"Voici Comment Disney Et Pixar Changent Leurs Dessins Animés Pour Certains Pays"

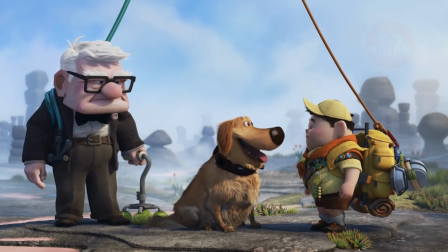Bonjour tout le monde.
Dis bonjour. Bonjour.
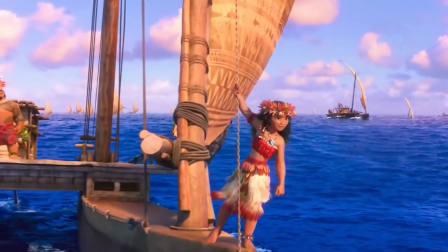Vous savez probablement que les traducteurs sont souvent amenés à changer les noms des personnages, et même les noms des films et des dessins animés parfois.
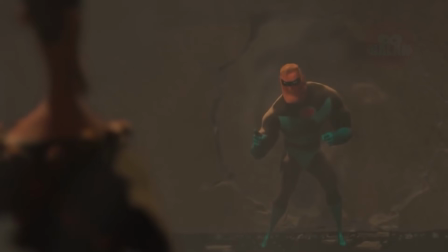Mais saviez-vous que certains changements peuvent être beaucoup plus drastiques?
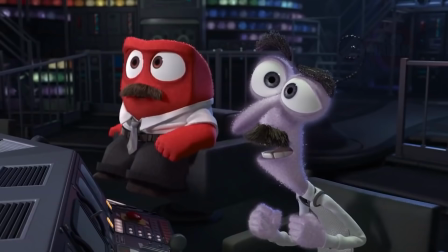Il s'avère que Disney et Pixar ont adapté des dessins animés de façon si minutieuse que parfois, ce ne sont pas seulement les noms qui sont modifiés, mais des scènes entières.
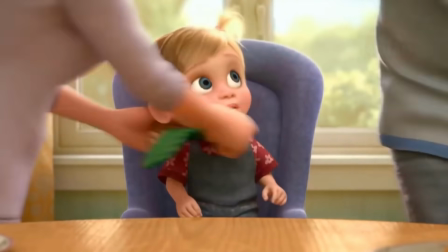Regardez bien cette vidéo car je vous garantis que pour certains d'entre eux, vous n'allez pas en revenir. Quel est le légume que les enfants des États-Unis détestent le plus?
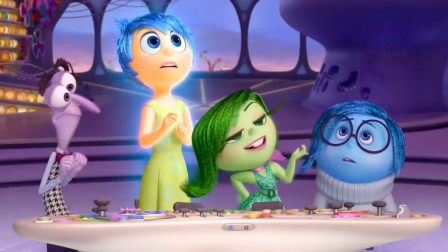Le brocoli, bien sûr. Il n'est donc pas étonnant que les créateurs de Vice Versa aient mis ce légume dans l'assiette de Riley pour montrer comment fonctionne le dégoût.
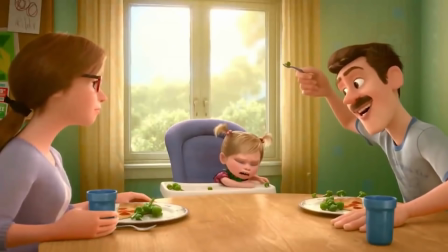Mais le problème est que les habitants de différents pays ont des préférences alimentaires très différentes, et que dans certains endroits, les enfants n'ont absolument rien contre le fait de manger du brocoli.
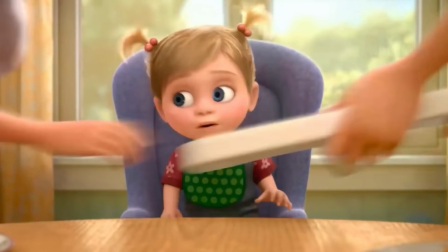Au Japon, par exemple. C'est pourquoi les animateurs ont dû redessiner cette scène et y ajouter des poivrons verts.
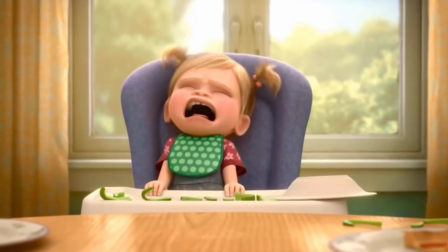Ce légume est la peur de tout enfant japonais et dans un dessin animé sur les émotions, le réalisme de ces séquences est particulièrement important.
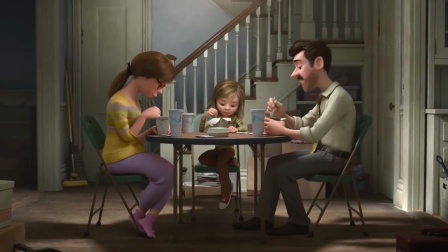Quelque chose de similaire est arrivé à un autre personnage de Vice Versa, le père de Riley.
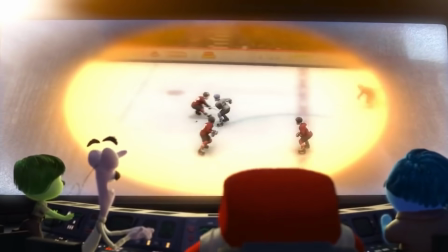Il y a une scène dans le film dans laquelle on le voit rêver de hockey pendant un dîner en famille, au lieu de prêter attention à sa femme.
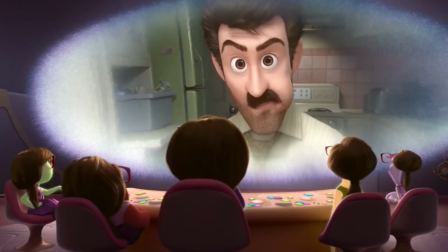Mais dans les pays d'Amérique latine ou d'Europe, le hockey est un hobby très peu courant, et tout le monde ne comprenait pas cette référence.
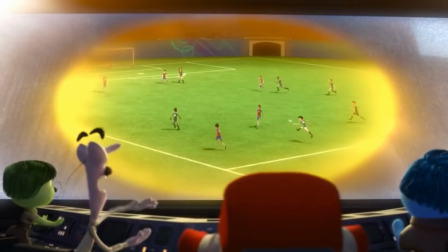Ainsi, pour le public des pays chauds, les créateurs ont remplacé le terrain de hockey par un terrain de football de couleur vert vif pour chez nous.
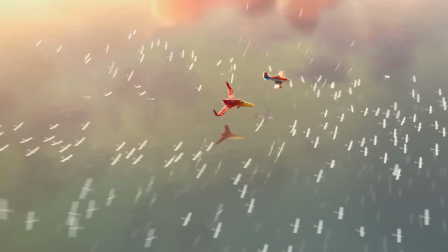Dans le spin-off Cars, sur les avions, il y a également un easter egg intéressant.
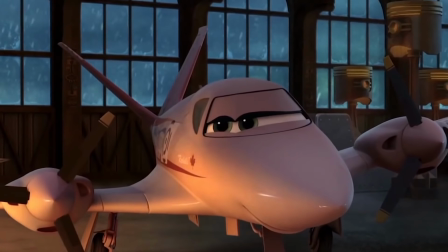Dans l'histoire, l'un des concurrents de la course autour du monde est Rochelle, une coureuse tenace et très expérimentée, que tout le monde admire.
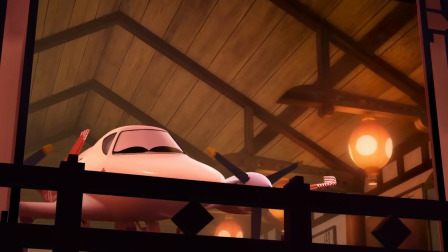Dans la version originale, elle est peinte en blanc, rouge et rose. Une référence au drapeau du Canada, d'où elle vient, et où elle est considérée comme une héroïne nationale.
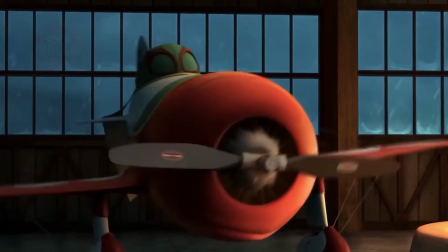Pour un meilleur effet, les dessinateurs ont décidé d'adapter le personnage à chaque pays, afin que le public soit lui aussi fier de la grande championne.
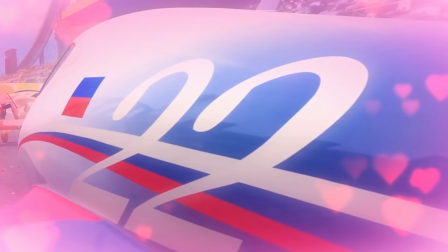Ainsi, dans la version russe, Rochelle est devenue Tania, et son avion est blanc, bleu et rouge.
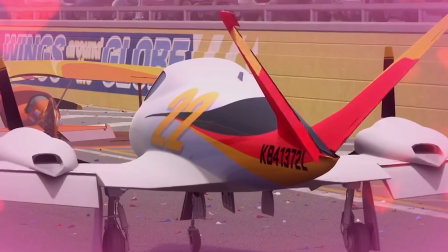Dans la version allemande, il est noir, rouge et or. En Italie, il est vert, rouge et blanc.
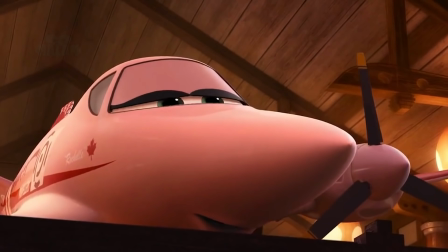Et chez nous en France, Rochelle a conservé ses couleurs d'origine, car selon l'histoire, elle est d'origine franco-canadienne, donc ça passe.
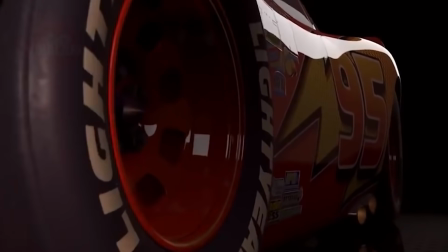Continuons à parler de la franchise Cars. Dans la suite, les créateurs ont également fait tout leur possible pour valoriser les personnages secondaires.
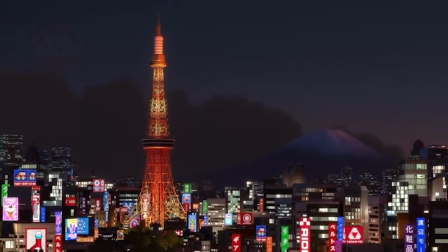Par exemple, il y a une scène dans le film où le célèbre et respecté pilote de course Jeff Gorvette fait son apparition à une fête à Tokyo.
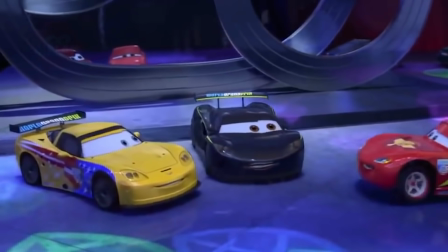On voit Flash McQueen le regarder avec admiration, tandis que le reste des voitures écoute la star avec crainte.
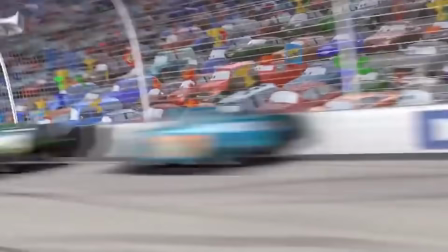Pour que le public comprenne immédiatement l'autorité de ce personnage, ils ont décidé de le rapprocher d'un vrai coureur de chaque pays à travers sa voix et son style.
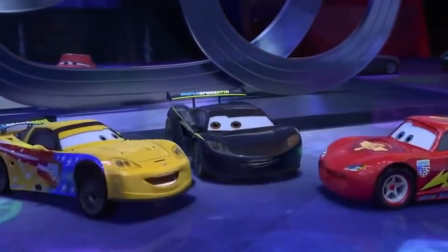Dans la version des États-Unis, le prototype du coureur était le légendaire Jeffrey Gordon, qui a prêté sa voix au personnage.
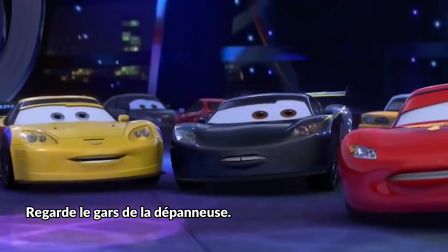Check out that tow truck, man. I wonder who that guy's with.
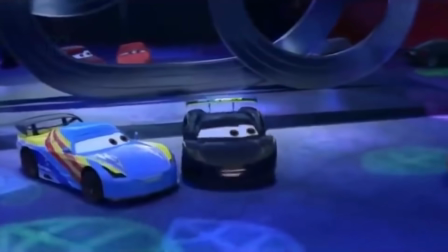Les animateurs espagnols ont décidé de repeindre Gorvette en bleu et d'ajouter des éléments du drapeau national.
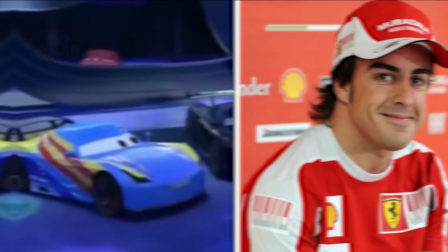Ils ont également utilisé la voix du double champion de Formule 1 Fernando Alonso.
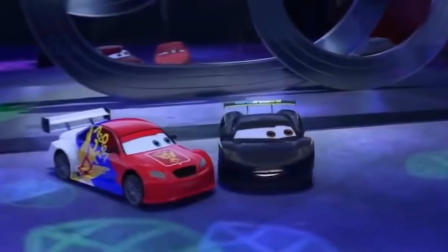En Russie, la Corvette a été peinte en rouge et doublée par le pilote Vitaly Petrov.
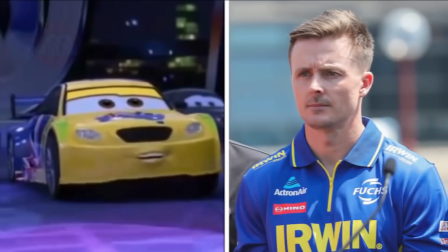En Australie et en Nouvelle-Zélande, il est devenu Frosty, d'après le surnom du pilote australien Mark Winterbottom.
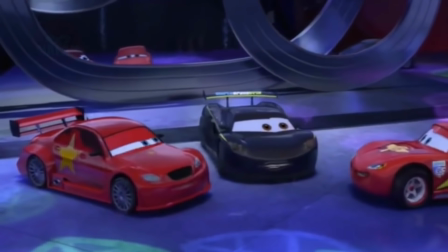En Chine, il a reçu une carrosserie rouge et une étoile dorée sur le côté, tandis qu'au Brésil, il est devenu une fille.
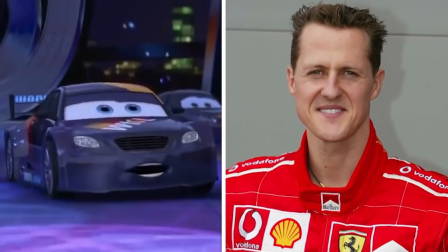D'ailleurs, étonnamment, le protagoniste allemand n'est pas Michael Schumacher, même si c'est la première chose qui vient à l'esprit quand on pense à ce pays. Mais les animateurs ont décidé d'être originaux
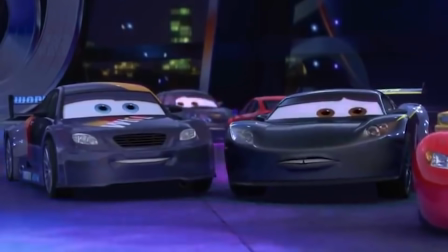et ont inventé un autre nom pour la version allemande et ont même changé la carrosserie de la voiture.
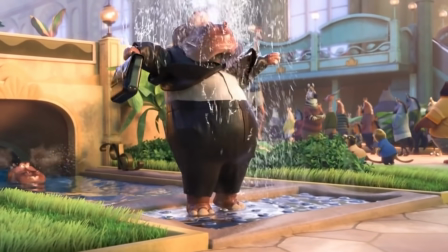Il s'avère que les animateurs sont de véritables perfectionnistes. Un bon exemple est l'adaptation de Zootopie.
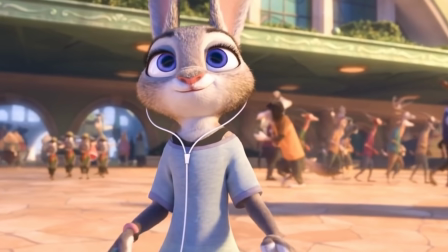Comme vous le savez, dans ce film, il n'y a pas du tout de personnage humain. Les animaux s'occupent de tout, y compris des journaux télévisés, et voici la scène qui a été modifiée dans différents pays.
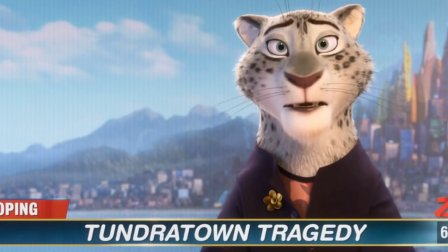Nous observons deux présentateurs de journaux télévisés. À gauche, la panthère des neiges Fabienne Groly, qui reste la même dans toutes les versions.
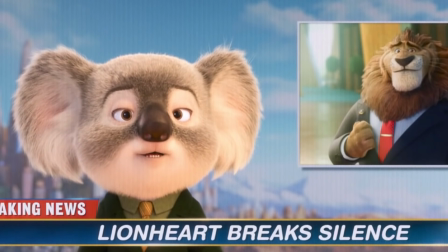Mais la journaliste de droite, telle que conçue par les créateurs, devrait représenter l'animal le plus célèbre et le plus aimé dans chaque pays.
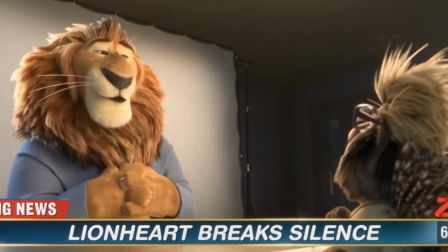En outre, chacun des personnages avait un prototype. Un présentateur célèbre que tout le monde reconnaîtrait.
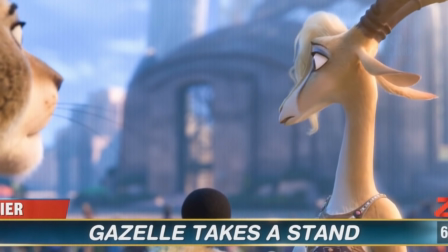Ce sont eux qui faisaient la voix des personnages.
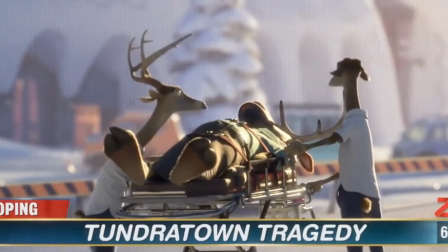Ainsi, dans les versions américaines, françaises, allemandes et canadiennes, le co-animateur était un élan nommé Peter Moosebridge.
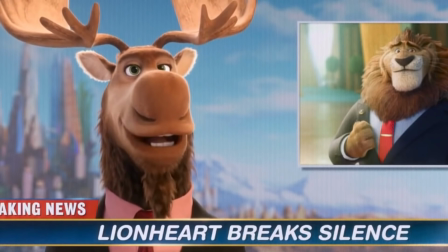Les Britanniques ont également opté pour un élan, mais l'ont appelé Musos Alexander.